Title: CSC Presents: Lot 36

Yeah, we put the whole bottom down because we were trying to like keep, you know, not show as much, like let that be a little more in your imagination.
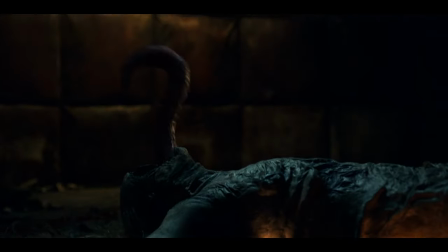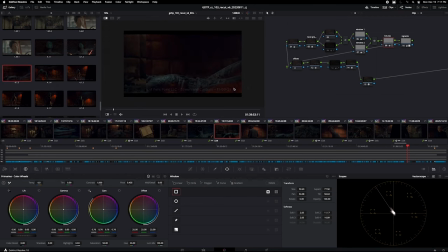There she is.
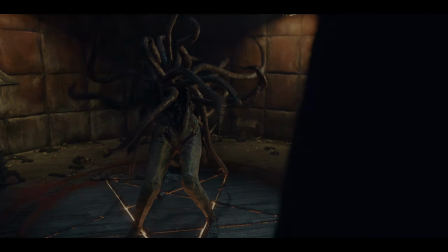so you know there was some going back and forth on these vfx
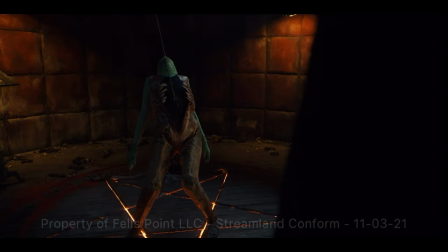uh what i mean by that is you know there were several versions that you know i'm you know i'm gonna speak to you know how the approval process goes but they integrated very well and we just he just came in and you know When we were reviewing with the director, we were just like, well, okay, we need to bring that up a bit. I want to see a little more of the creature. That's pretty good, actually. Do it a bit. Yep. And then it was good.
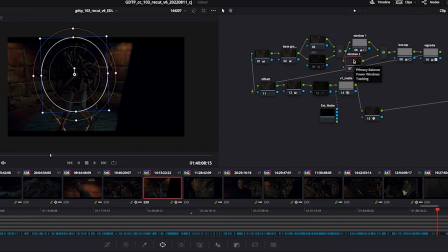Toggle that again? Let's just see that. Yeah. It's just because we were going so deep in there. Yeah. It's all there in the negative, but I mean, we were going so deep with the atmosphere that we needed to bring that back.
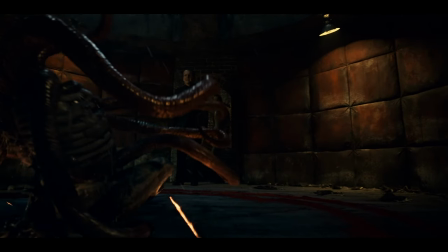Yep. Just so you can feel into the depths of her. Keep the whole room going. um we do it's pretty subtle we were even that unless it's just changing the color of
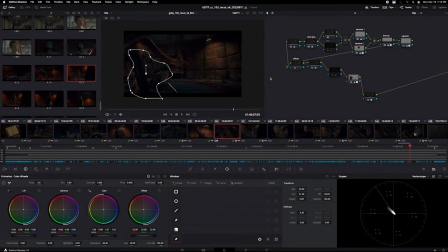the back it's too warm yep stop
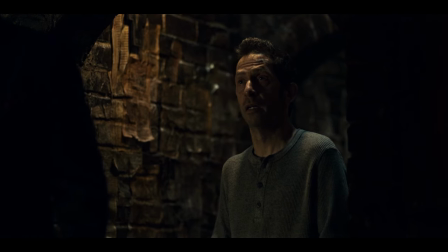and it's quite like it's great and
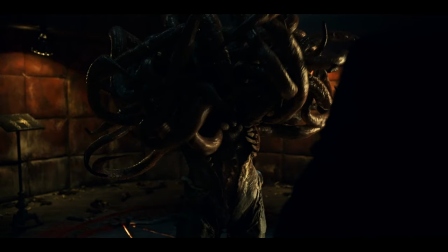again what important thing was to see
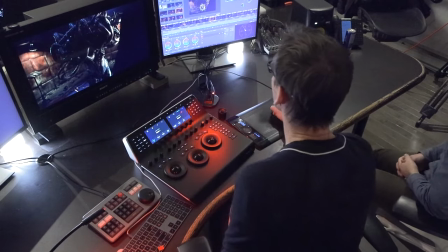this whole the teeth here um yeah right the ma
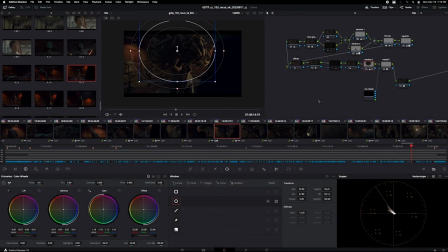was the mall correct i forgot that was and yeah we're just just shaving a little bit pulling that down with it matching
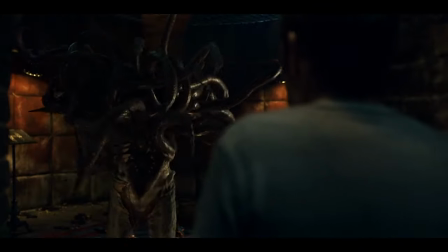the motion is is quite good on all that it's the gravity of it in the motion even there it's like more more
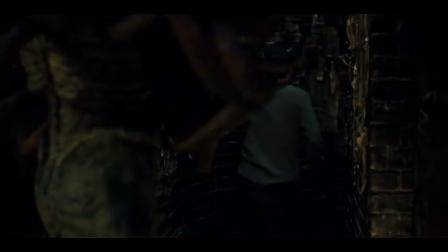stuff it's funny too that book that he's holding wasn't meant to be like
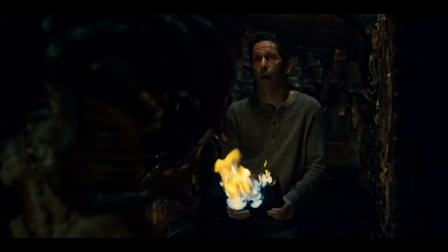burned like that in a sense like it was rigged to to catch on fire like that but then the shot you see of it dropping on the
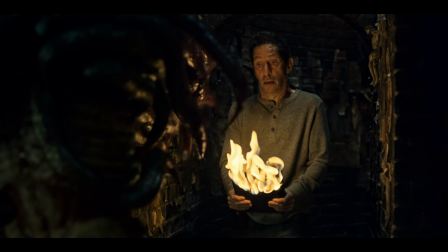ground and it's burning that wasn't something we had planned for but we saw it and navarro was like oh it'd be great like i want to
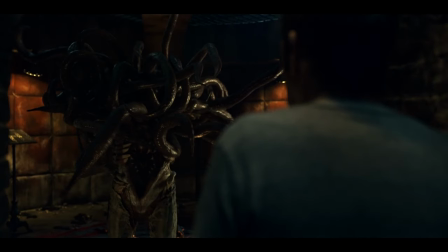see the book the cover on fire so we're like oh okay and like we nobody had actually planned for but they were like okay the jeff and his effects team like put some like flame paste on it and we just took the hero prop and like set it on fire and threw it on the floor and like shot it within a few minutes of that that sequence so it's kind of a nice bonus that wasn't planned for yeah so there's a little bit that's cool separation
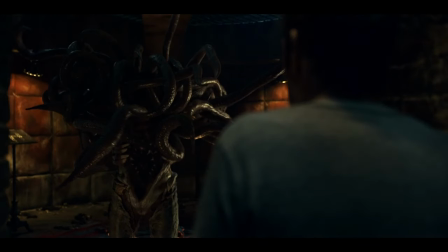color that's happening on finding places to put
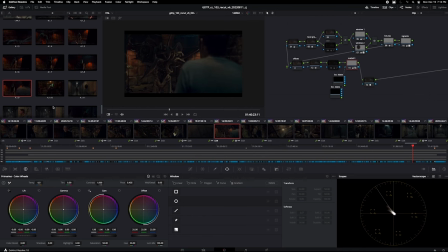little hits of color separate to separate it but and the effects
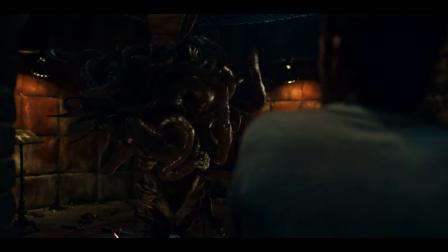it's also really cool to see how well they they integrated and use
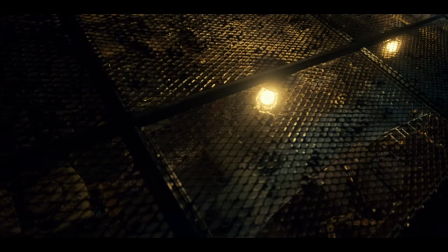the lighting in the room to light the tentacles right they really feel integrated
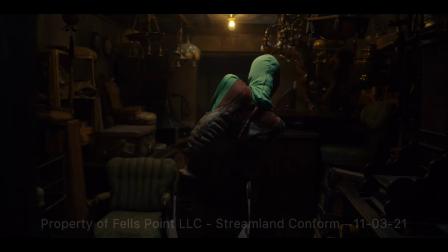that's this right here yeah crazy yeah
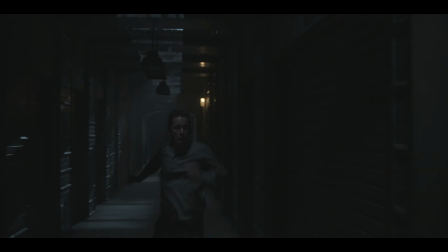so it gives you a sense of what's what we captured
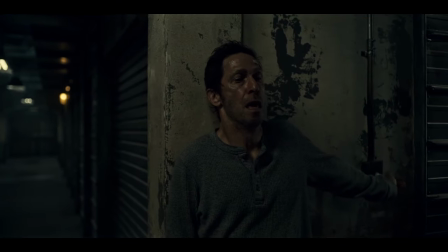because when the light's gonna go on i'm afraid let's get down
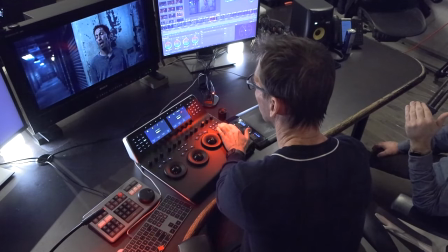say what's that whole thing of like finding your your base level of like like what is the darkest point and that's your reference of like how bright do we make the